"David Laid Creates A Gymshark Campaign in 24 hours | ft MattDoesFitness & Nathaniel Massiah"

It's going really well What's interesting is that I'm gonna have to find a song to use for this because I feel like edits really really like the backbone of them It's like a soundtrack
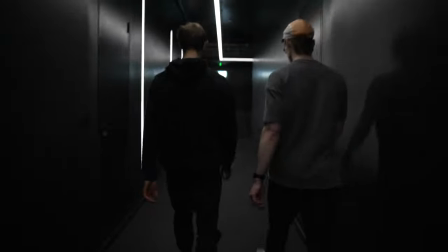[4:17]
Honestly, I think there's I might have this whole video done by tonight because like I'm not gonna be able to help myself But I'm just fucking finish it.
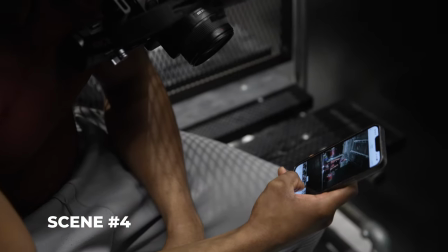[4:23]
This is when Nathaniel is checking it out on his phone watching the video of him fail failing his lift assessing huh what did I do
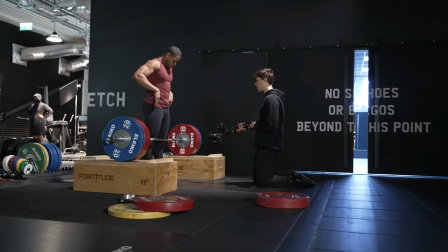[4:31]
wrong I failed here oh light bulb block pulls that's how I solve the problem go down grab squeeze pull up go it cuts the him in the gym
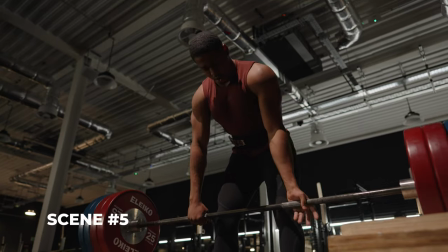[4:39]
setting up an exercise called block deadlift it's like when you deadlift but not from the ground there's like blocks on each side so
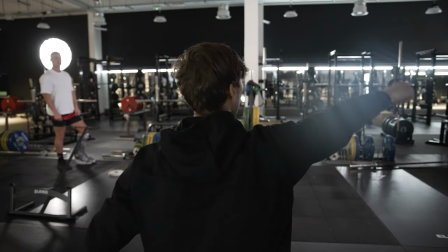[4:45]
you just practice the lockout portion actually this what if Nate comes this way Even then Matt kinda like goes this way.
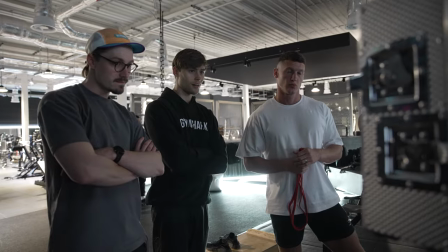[4:55]
Magnificent. Just put that on the screen. This is the money, this is the intro. This is where you catch people's attention.
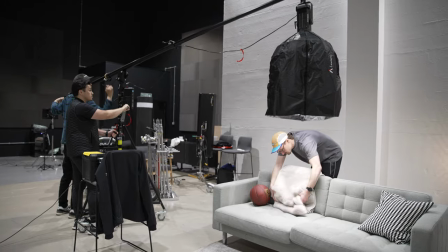[5:01]
This is the nice fucking perfect.
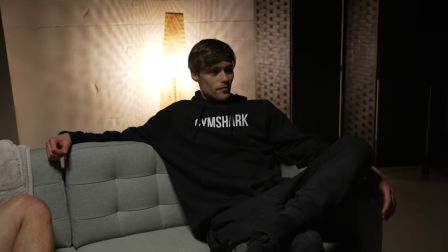[5:05]
I wish my bedroom was this cinematic. So this scene, even though it's the very last thing we're filming in this shoot, it's actually the opening scene.
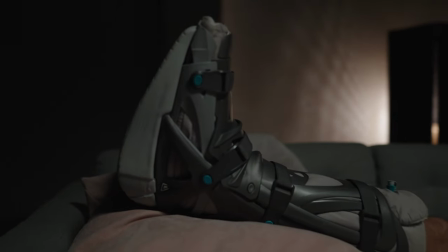[5:14]
And the opening scene, so where Matt's just gonna be like laying here, this is supposed to be his home.
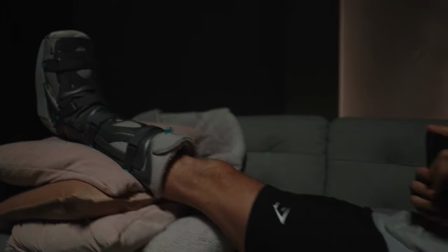[5:18]
He's chilling with his foot up, you know, I just finished his surgery, scrolling through his phone, through his old Instagram post when he's hitting big lifts, being all nostalgic and stuff.
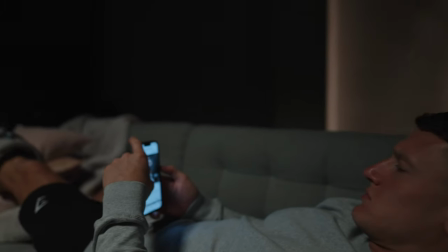[5:27]
So this is just kind of like, symbolically speaking, his rock bottom. And the video just only gets better and better and better from here.
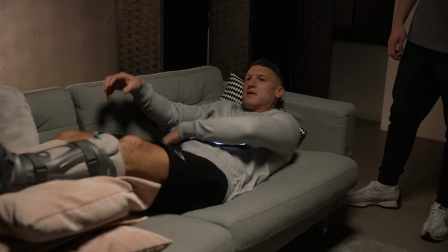[5:33]
Yeah, because we want this foot really sticking out here like dramatically.
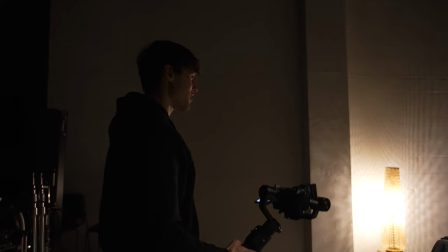[5:39]
Nah, who's in your house? You know you got like, it's haunted.
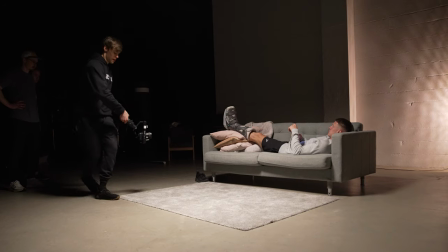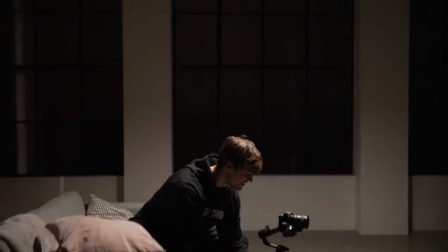[5:52]
That was a perfect take. Look at that. So we're done shooting.
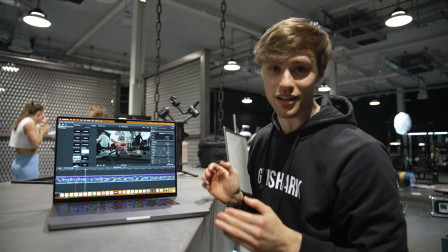[5:57]
I'm sitting in this position right now and I'm probably not going to leave this seat until at least half the video is done because we got some fantastic shots and I need to edit it right now. I don't even want to talk. I just want to get it done.